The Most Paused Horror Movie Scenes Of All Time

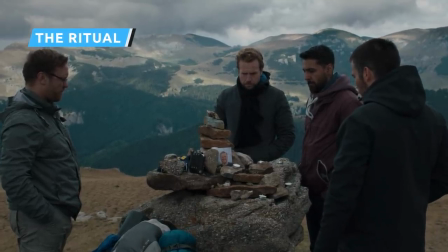[8:14]
The ritual follows four friends who head into the Swedish woods and encounter a pagan cult that worships an ancient entity.
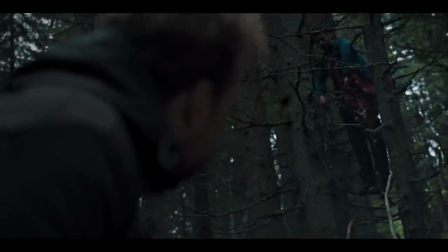[8:21]
As it turns out, that entity really loves skewering people on tree branches.
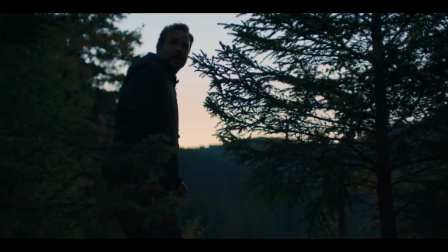[8:25]
The monster is called the Jotun, a beast out of Norse mythology, and for most of the film, the giant creature keeps out of sight.
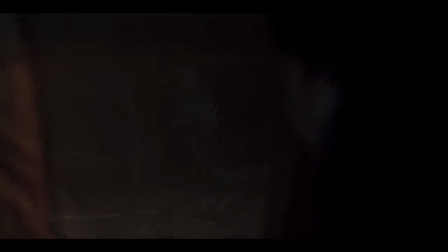[8:33]
It hides in the forest, plaguing our four heroes with horrible nightmares before turning them into shish kebabs.
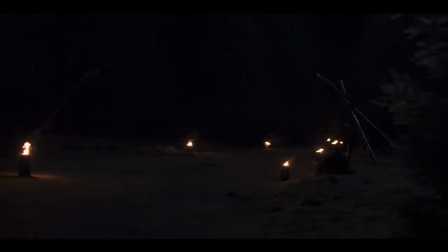[8:40]
Eventually, the surviving backpackers are captured by that aforementioned cult. An unlucky Dom is offered to the Jotun as a sacrifice.
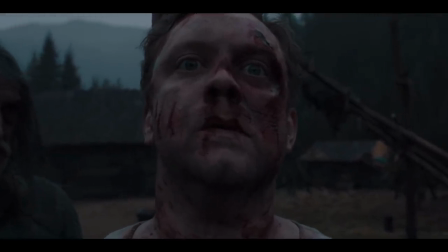[8:47]
Up until this point, we still haven't seen the mysterious beast,
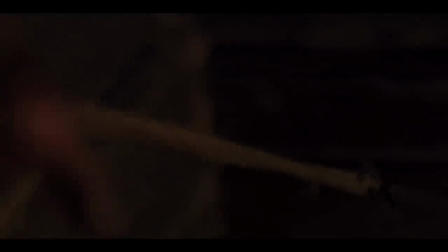[8:51]
but when Dom finally finds himself face to face with the oversized creature, it's unlike anything we've ever seen before. The Jotun has the body of a goat on steroids. The top half of its head looks like a decapitated human torso with deer antlers.
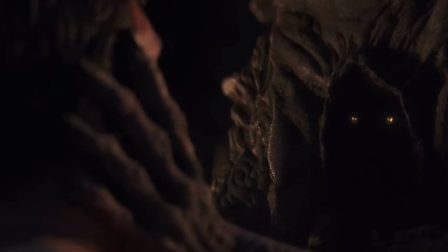[9:06]
Its glowing eyes are buried in a cavern where its face should be, and there are long, human-like arms hanging off the sides of its head. It's truly a bizarre creature, and we just have to press pause and admire its wild design.
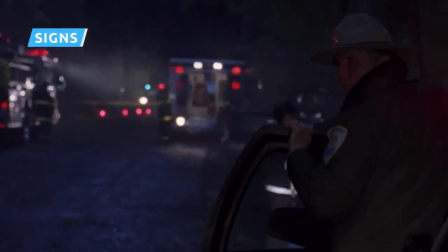[9:19]
Unpopular ending aside, Signs is an entertaining and terrifying sci-fi flick,
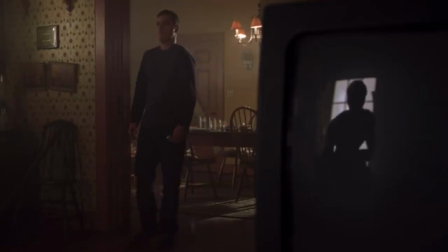[9:24]
and there are more than a few scenes in this M. Night Shyamalan film that scared us senseless.
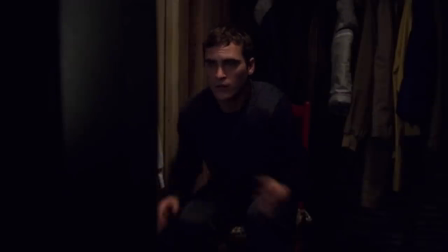[9:28]
But if we're talking about pause-worthy moments, we all know exactly what scene is going to make the list: the Brazilian birthday party.
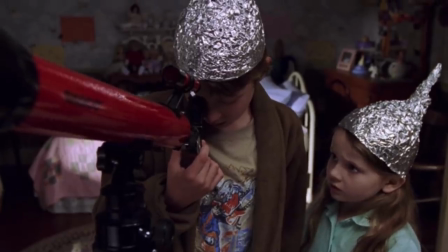[9:36]
By this point in the film, it's pretty clear that aliens are invading Earth.
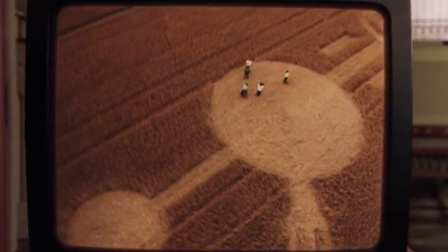[9:40]
We've got crop circles, lights in the sky, and chattering voices on baby monitors.
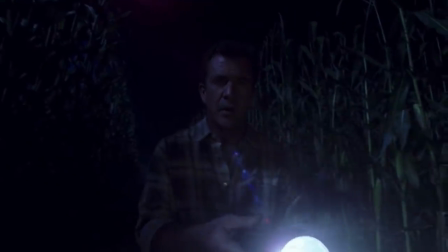[9:45]
But other than a quick glimpse of a leg, we haven't actually seen an alien yet.
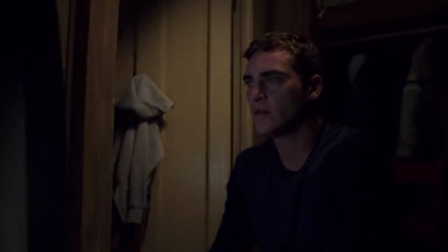[9:50]
That all changes when Meryl turns on the news. Not wanting to freak out his family, he moves the television into a coat closet to follow the invasion on the news.
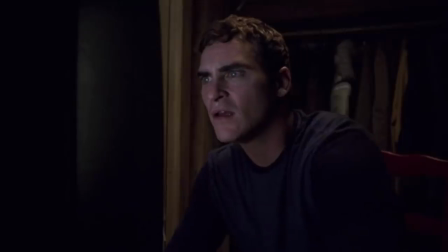[9:59]
When he sees a home video of a close encounter, Merrill loses his mind.
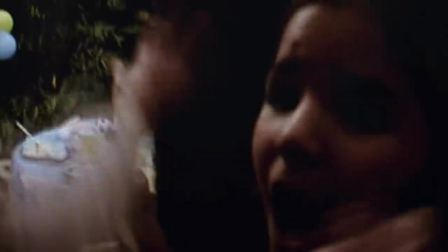[10:03]
The footage is shot on a camcorder, lending a disturbing realism to the scene.
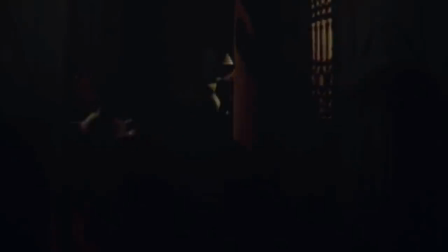[10:08]
A Brazilian dad is filming his kid's birthday party, but the children are screaming and crying because there's something awful outside.
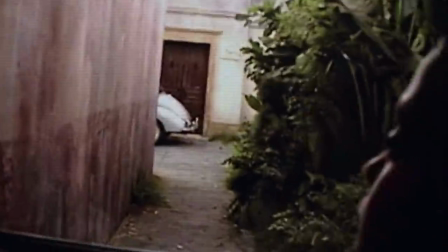[10:14]
The dad points his camera into an alleyway, and suddenly, the alien lurches into view.
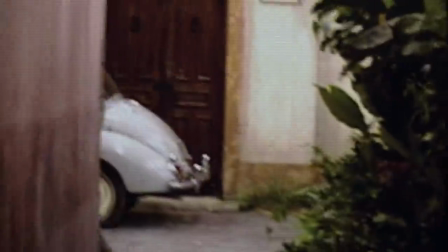[10:19]
The long-limbed creature is only on screen for a second, but it's enough to send shivers down our spines.
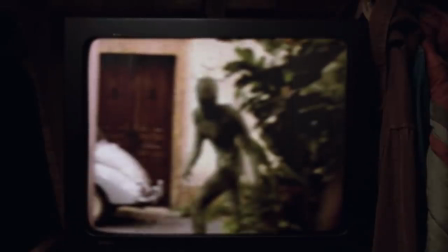[10:26]
We're pressing pause as fast as we can because we need to collect ourselves and to get a better look at this ugly extraterrestrial.
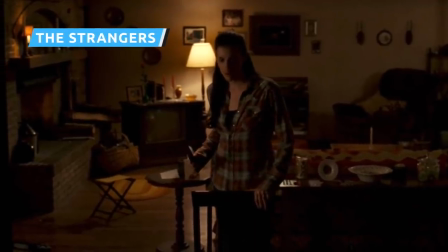[10:33]
Home invasion movies might be the scariest sort of horror movie. After all, while Freddy Krueger won't actually kill you in your dreams,
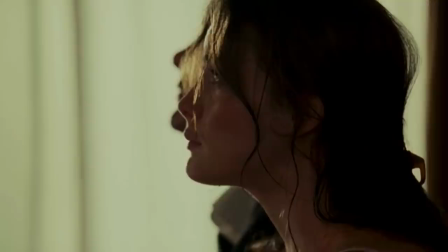[10:41]
it's possible that a trio of real-world mask-wearing psychos might drop by one night to terrorize you just because you're home.
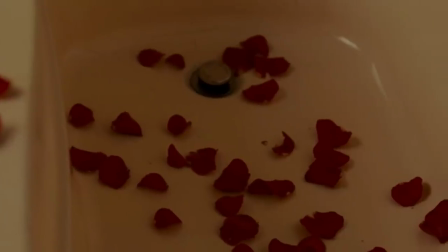[10:48]
That's the premise of The Strangers, a chilling horror flick where a couple are having one tough night, even before The Strangers arrives.
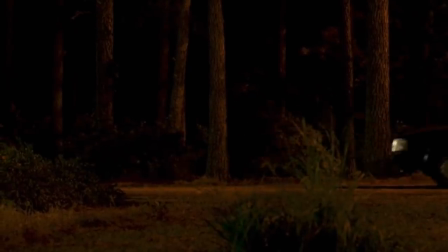[10:56]
When her boyfriend runs to the store, Kristen finds herself home alone and feeling a little unsettled.
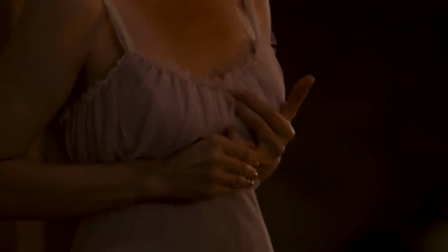[11:01]
The house is eerily quiet and strangely empty, and something feels a little off, almost like Kristen is being watched.
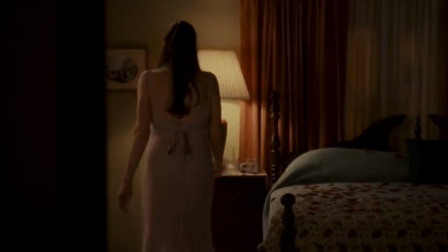[11:09]
And that's because there's a masked killer standing in the hallway, just a few feet behind her.
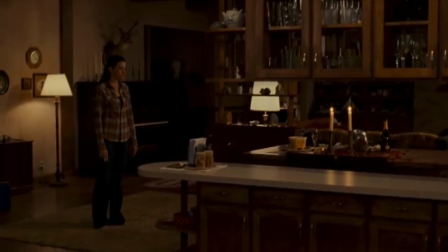[11:13]
The villain stands in the door, perfectly happy to watch Kristen walk around the house, tracking her as she moves from one side of the room to the other.
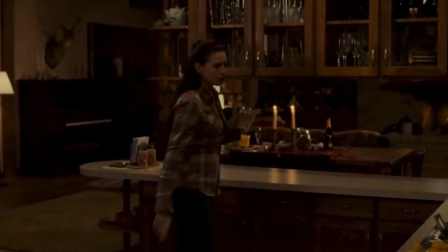[11:21]
The whole thing is done in one wide shot, which creates an unbearable sense of anxiety.
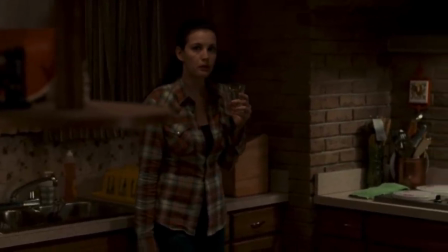[11:26]
The tension is so thick you could cut it with a knife, and things get so quietly intense that we can't help but press pause.
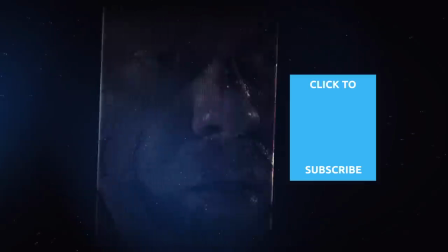[11:34]
Check out one of our newest videos right here. Plus, even more Looper videos about your favorite horror movies are coming soon.
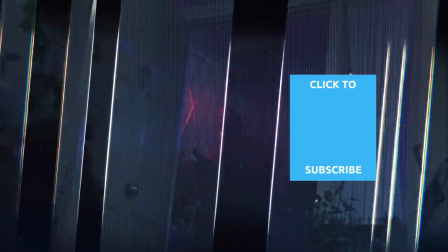[11:40]
Subscribe to our YouTube channel and hit the bell so you don't miss a single one.